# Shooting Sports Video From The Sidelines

Welcome to the Sidelines, everyone. Today we are on Eastern Kentucky University's basketball court. In this video, we will be demonstrating how to shoot sports from the sideline properly. The first thing you need to know about shooting from the sidelines is that while the process may be different for each sport, you will be able to apply most of those skills to any sport you shoot.
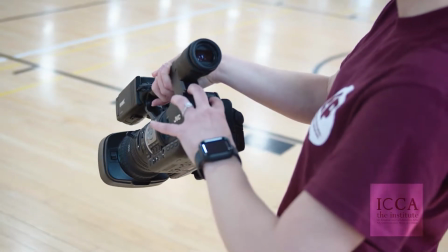33s
You will want to check your gear before you start shooting. For example, check that your camera is functioning and the battery is fully charged.
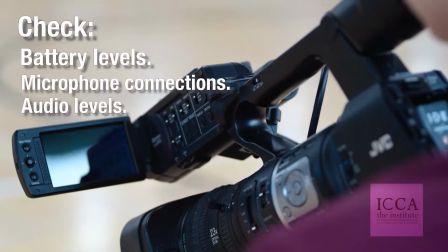40s
You will also want to check to make sure you're getting audio from the on-camera microphone.
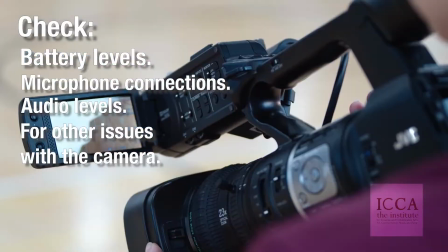45s
Audio is important because it provides the video with the natural sounds of the game.
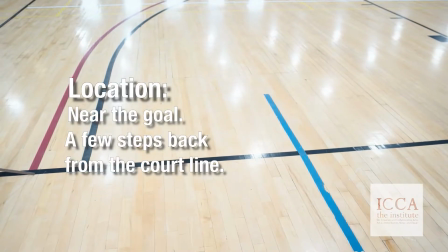52s
The location that you shoot your video from is important.
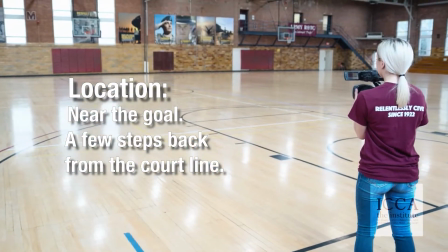56s
This location will be at the end of the court near one of the goals for high school basketball.
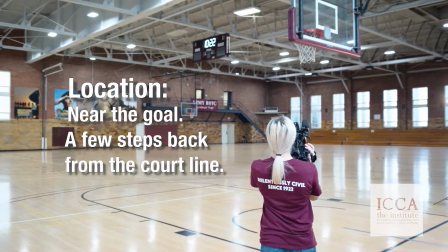61s
You will want to choose a location where you can shoot footage of the teams traveling up and down the court,
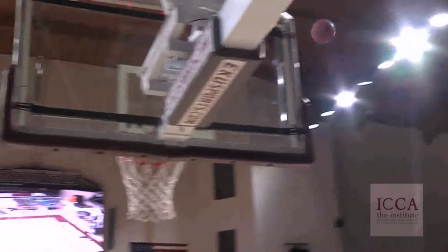67s
a position where you can get a good shot of the ball going into the hoop. You want to be aware of what is around you.
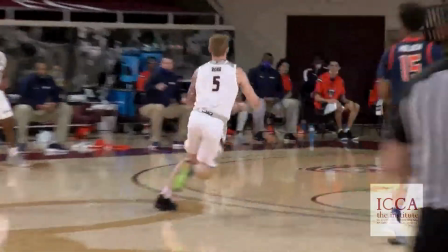74s
Try to choose a side where the cheer squad hasn't set up.
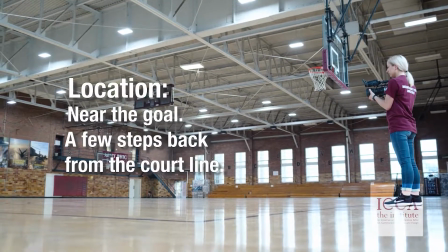77s
You also want to be back off the sidelines to allow players to move around you as they play and avoid the referees.
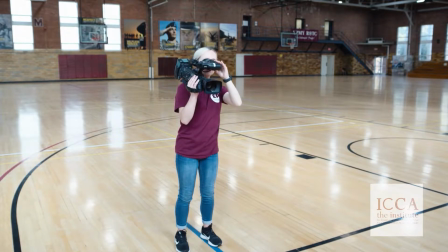89s
Sports videographers use many different styles of cameras, from ones that will rest on your shoulder to smaller handheld cameras.
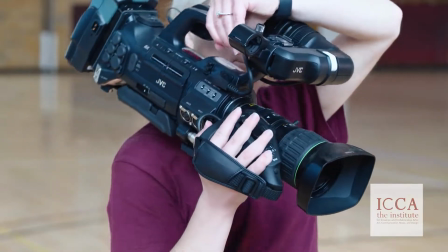96s
Most sports videos is shot handheld because it follows the game's actions, which can be limiting when the camera is on a tripod.
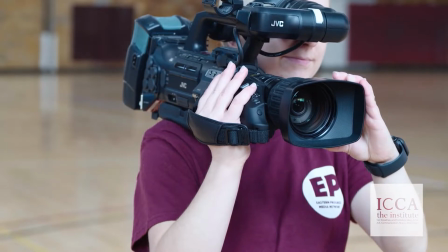104s
Shoulder-mounted cameras rest on your shoulder and allow you to use the viewfinder to view the shot.
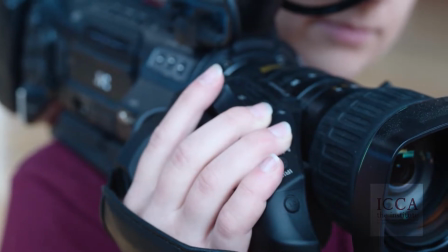109s
Most of these are right-hand operated, and you will control the zoom functions with your right hand.
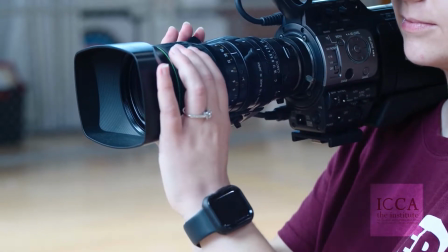115s
The left hand will be used to control the focus on the lens ring and provide slight pressure on the left side of the camera to keep it steady.
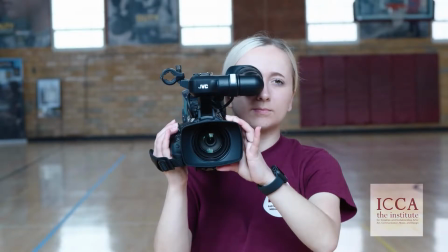122s
While these cameras are easier to operate for sports videos, you may have to use smaller cameras.
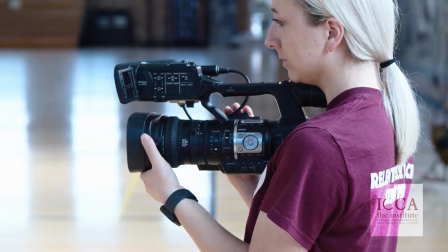128s
When using a smaller camera, your hands will be controlling the same functions on the camera.
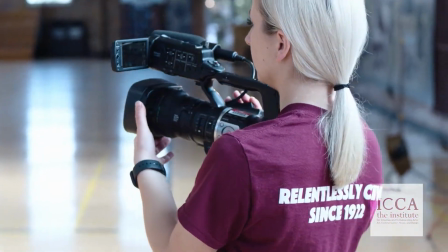133s
The position that you will want is the camera close to your chest.
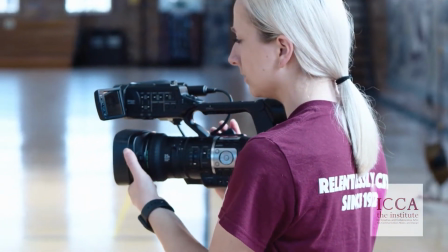137s
Keeping the camera in this position allows for a stabler shot than if you were used to it having your arms extended.
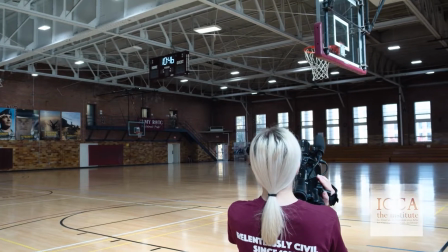144s
The camera movements will involve you rotating your upper body with the camera as you move with the action. Let's move on to the hardest skill to learn when shooting sports videos: following the ball and action. When looking through the camera's viewfinder or at its LCD screen, you only get part of what is happening on the field or court.
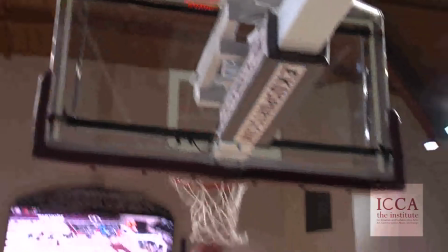168s
Sports plays can happen in split seconds, and it is sometimes hard to see where the ball or action is going because it's happening so fast,
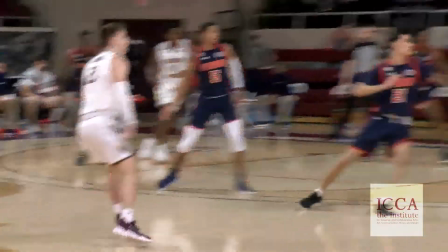176s
especially if you are only viewing a portion of it through the screen. The best way to start shooting is to shoot wide.
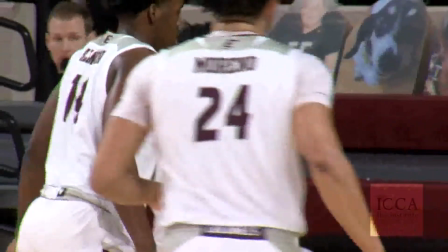183s
A wide shot will allow you to capture most of the action on the court or field.
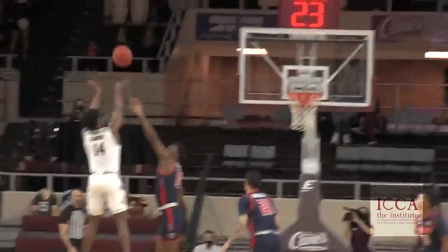188s
It allows you to see how the plays happen, and it will be easier to get footage of the team scoring.
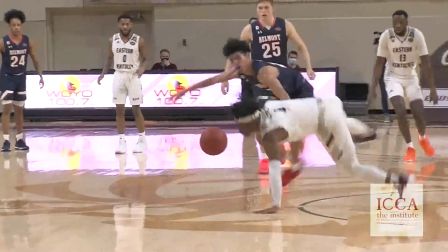193s
As you shoot this way, you will begin to develop anticipation for how the game will go.
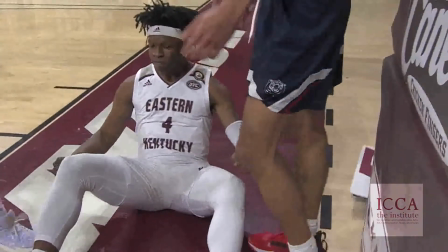198s
Then, when you feel comfortable, you will want to start getting closer shots. The closer shots are the end goal.
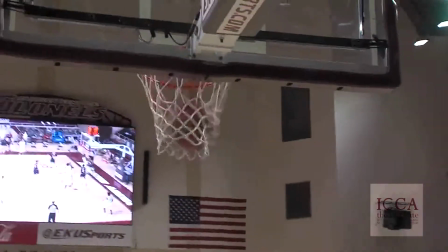205s
These shots look better on screen, allowing the audience to better view what is happening on the court.
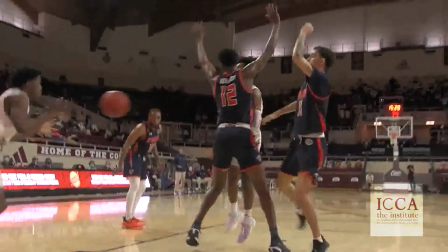210s
So what is taking place as you shoot the action?
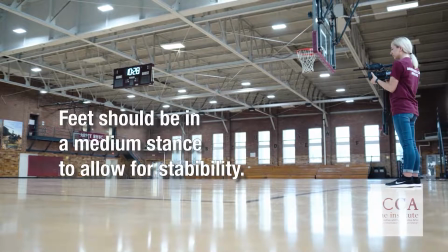214s
With your feet in a medium stance, pointed at the opposite end of the court, you are ready to hit record when the ball comes into play.
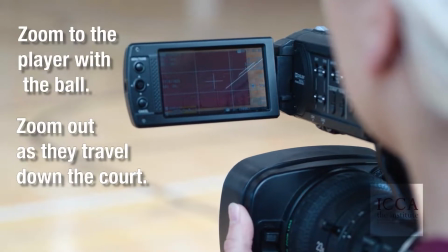221s
First, when the action is at the far end of the court, you want to zoom in to a medium and then to a close-up of the player with the ball.
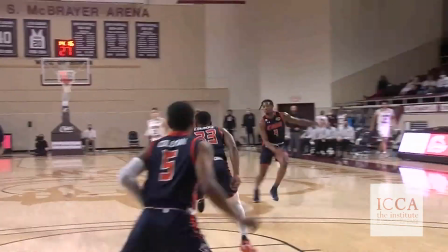229s
Then, as the players travel up the court, you will remain on the player with the ball, but you will start to zoom out as soon as they get closer to you.
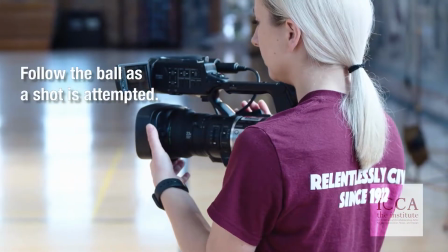237s
Finally, as the shot goes up, you will follow the ball to get the ball going into the goal.
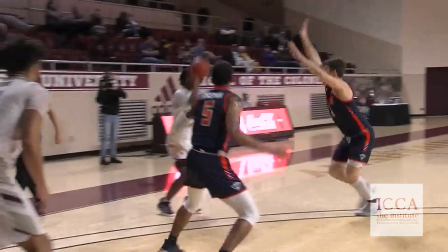242s
Before you stop recording, zoom into the player that made the shot to add some additional footage and identify the player. A quick tip to help identify clips that you have plays you want to use later: shoot 3 to 5 seconds of the scoreboard after the previous shot.